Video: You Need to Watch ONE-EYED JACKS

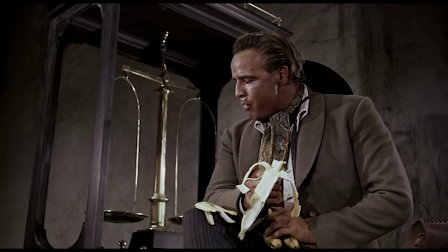It's an unexpected reveal for the main star, and it automatically establishes him as a kind of innocent and playful character.
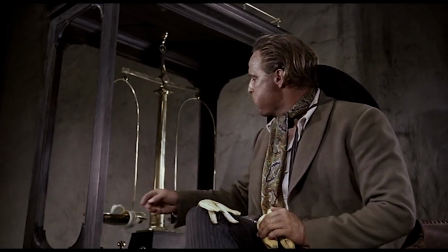This is solidified when he weighs the peels on a large scale beside him.
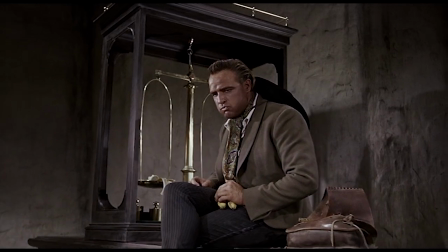However, our expectations are completely subverted when he tosses the other peel on the scale and pulls out a pistol.
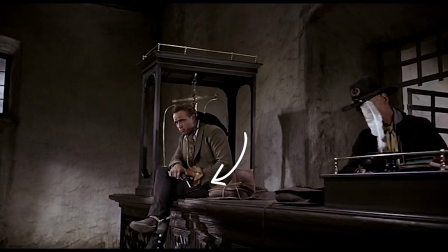The camera then dollies back to reveal he is part of a bank robbery.
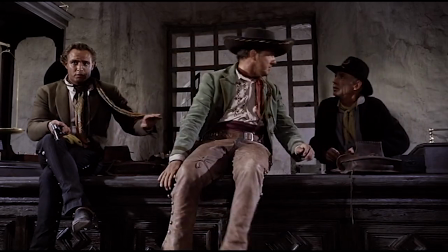This cues the audience in to expect the unexpected and that Rio is not your usual Western outlaw character.
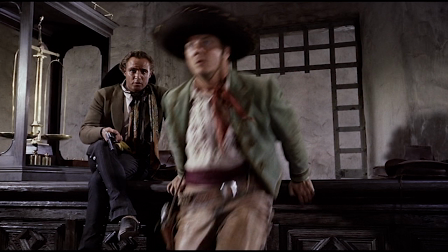But it goes even deeper than that. This shot really conveys the main theme of the movie.
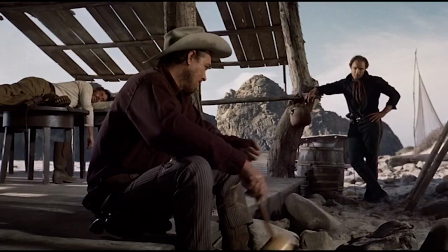The film is called One Eye Jacks because the idea was that the audience would not be shown a character's full personality.
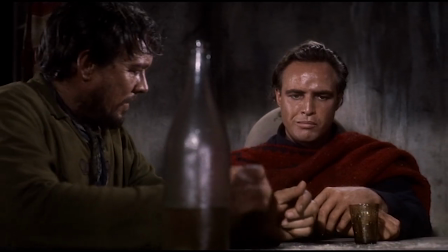You would only be able to see one side of them, just like you only see one side or one eye of a jack on a playing card. You're a one-eyed jack around here, Dad.
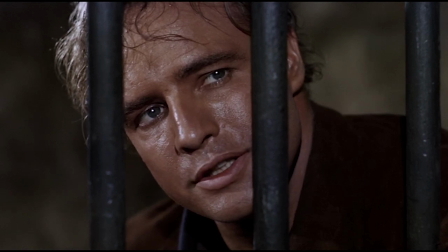I seen the other side of your face.
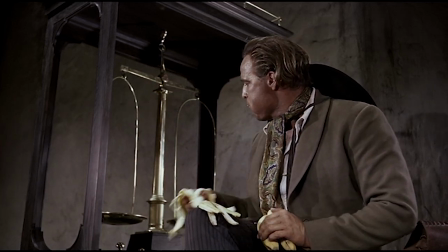So when the shot begins on Rio eating a banana, that represents the part of his personality he shows.
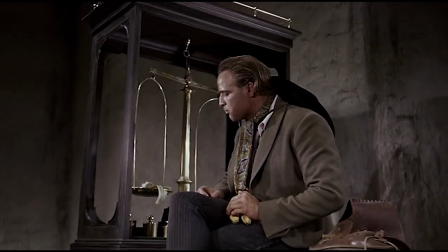When we pull out and the bank robbery is revealed, we are clued in on the fact that there was more to the scene that we were not initially shown. It is often said that you can tell by a film's first couple of shots whether or not the director knows what they're doing, and I feel that One Eye Jacks is no exception. The fact that Brando was able to insert these themes into such a memorable shot is pretty incredible for any first time director.
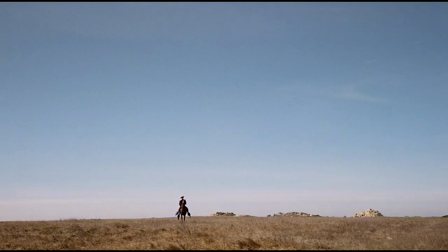Another great scene is when Rio finally confronts Dad Longworth.
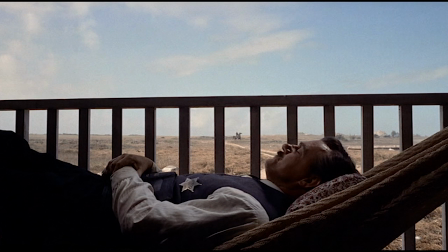Dad is found lying down on a hammock in this beautifully composed shot where Rio is seen riding in on horseback, far out in the distance.
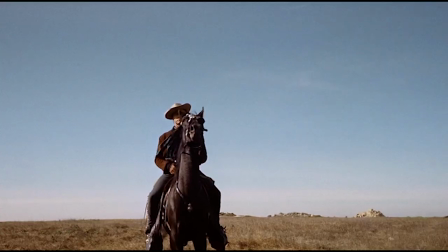Once Dad sees that it's Rio, the angle shifts to a low, heroic, and intimidating shot of him as he rides into frame.
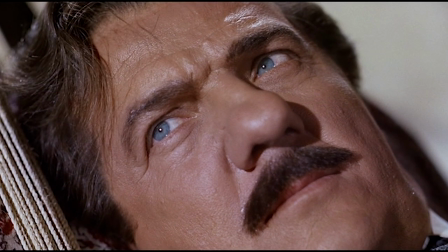Next, we cut to an extreme close up of Longworth's face. We feel his panic as he is realizing what this means.
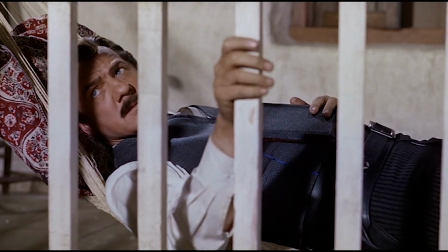The music comes in to further sell the emotion, but we really get it all through the framing and expression on Malden's face.
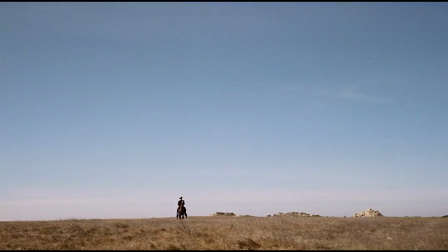This tension is perfectly crafted and executed by Brando,
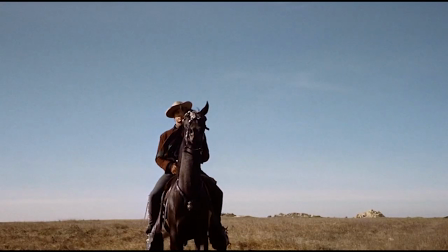and I think this scene in particular really stands out as showing Brando's skill as a director.
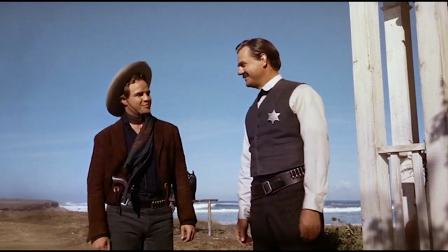Being the actor he was, most people would probably expect the film to have great performances in it. But Brando proves with this scene that he could also use his camera in interesting ways to tell his story. Now, as you can probably see, One Eye Jacks has some absolutely stunning cinematography.
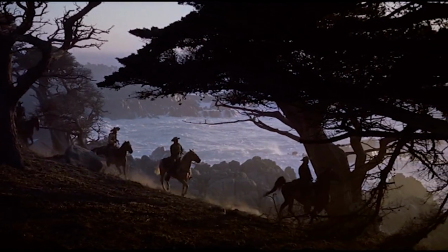The setting on a coastal town allows for some really unique imagery that I haven't seen in a Western before or since.
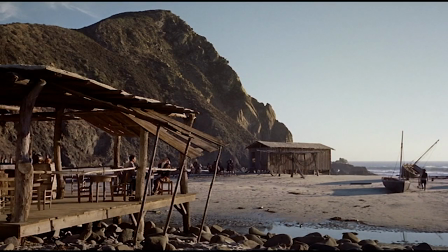The film was the last of Paramount's releases to be shot in VistaVision,
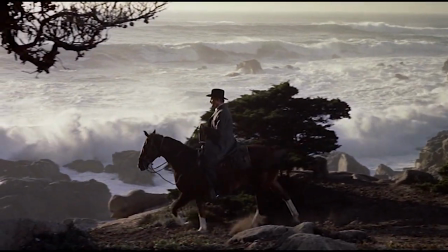a widescreen process created by Paramount which allowed for an extremely high definition image. It was shot by Hollywood legend Charles Lang, who had been making films since the 20s. This old Hollywood look, combined with the new Hollywood approach Brando was bringing in, add yet another layer to why this is such a unique film.
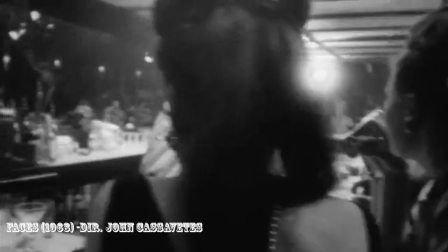Movies were already changing in the late 50s, and by the time One Eye Jacks came out in 1961,
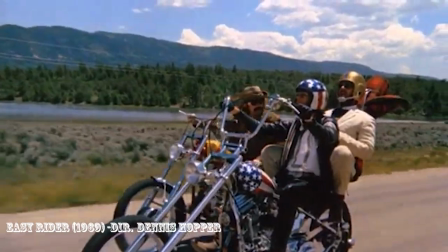they were coming up to a big change in the way movies were made. A whole new kind of filmmaking burst onto the scene in the 60s.
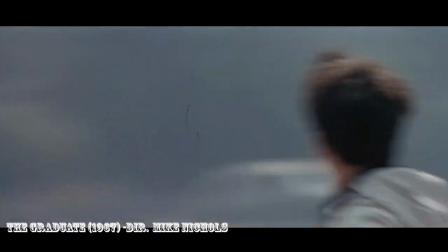Young filmmakers were coming in with newer equipment and subverting many of the filmmaking rules and traditions of classic Hollywood.
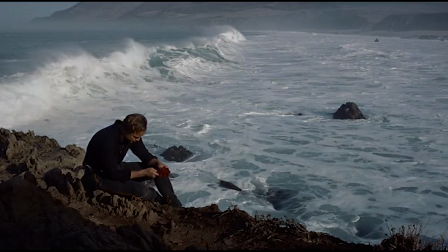And this means One Eye Jacks ended up sitting kind of on the cusp of these two major eras in film.
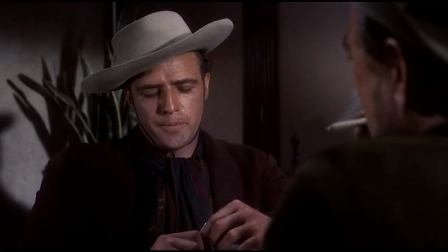And now for the actors. Marlon Brando is great as Rio.
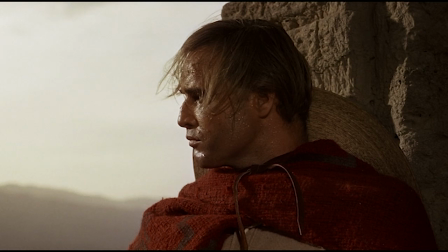As with the theme, you are never completely clued in on who he is or what he is thinking, something quite unusual for the main character.
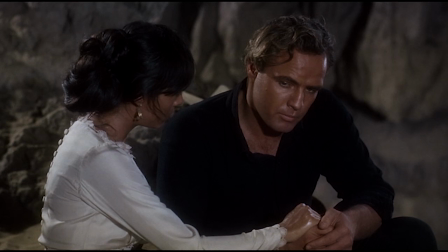Rio is also not always the good guy.
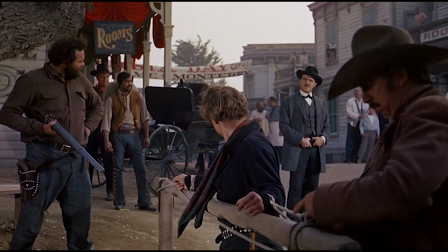This was apparently going to be a bigger element of the film, with Rio and Dad swapping between who was good and who was bad at particular moments.
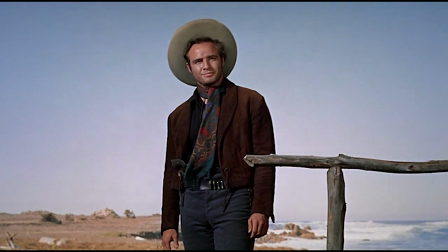But Paramount mandated some reshoots of key scenes, which made Dad Longworth the clear villain.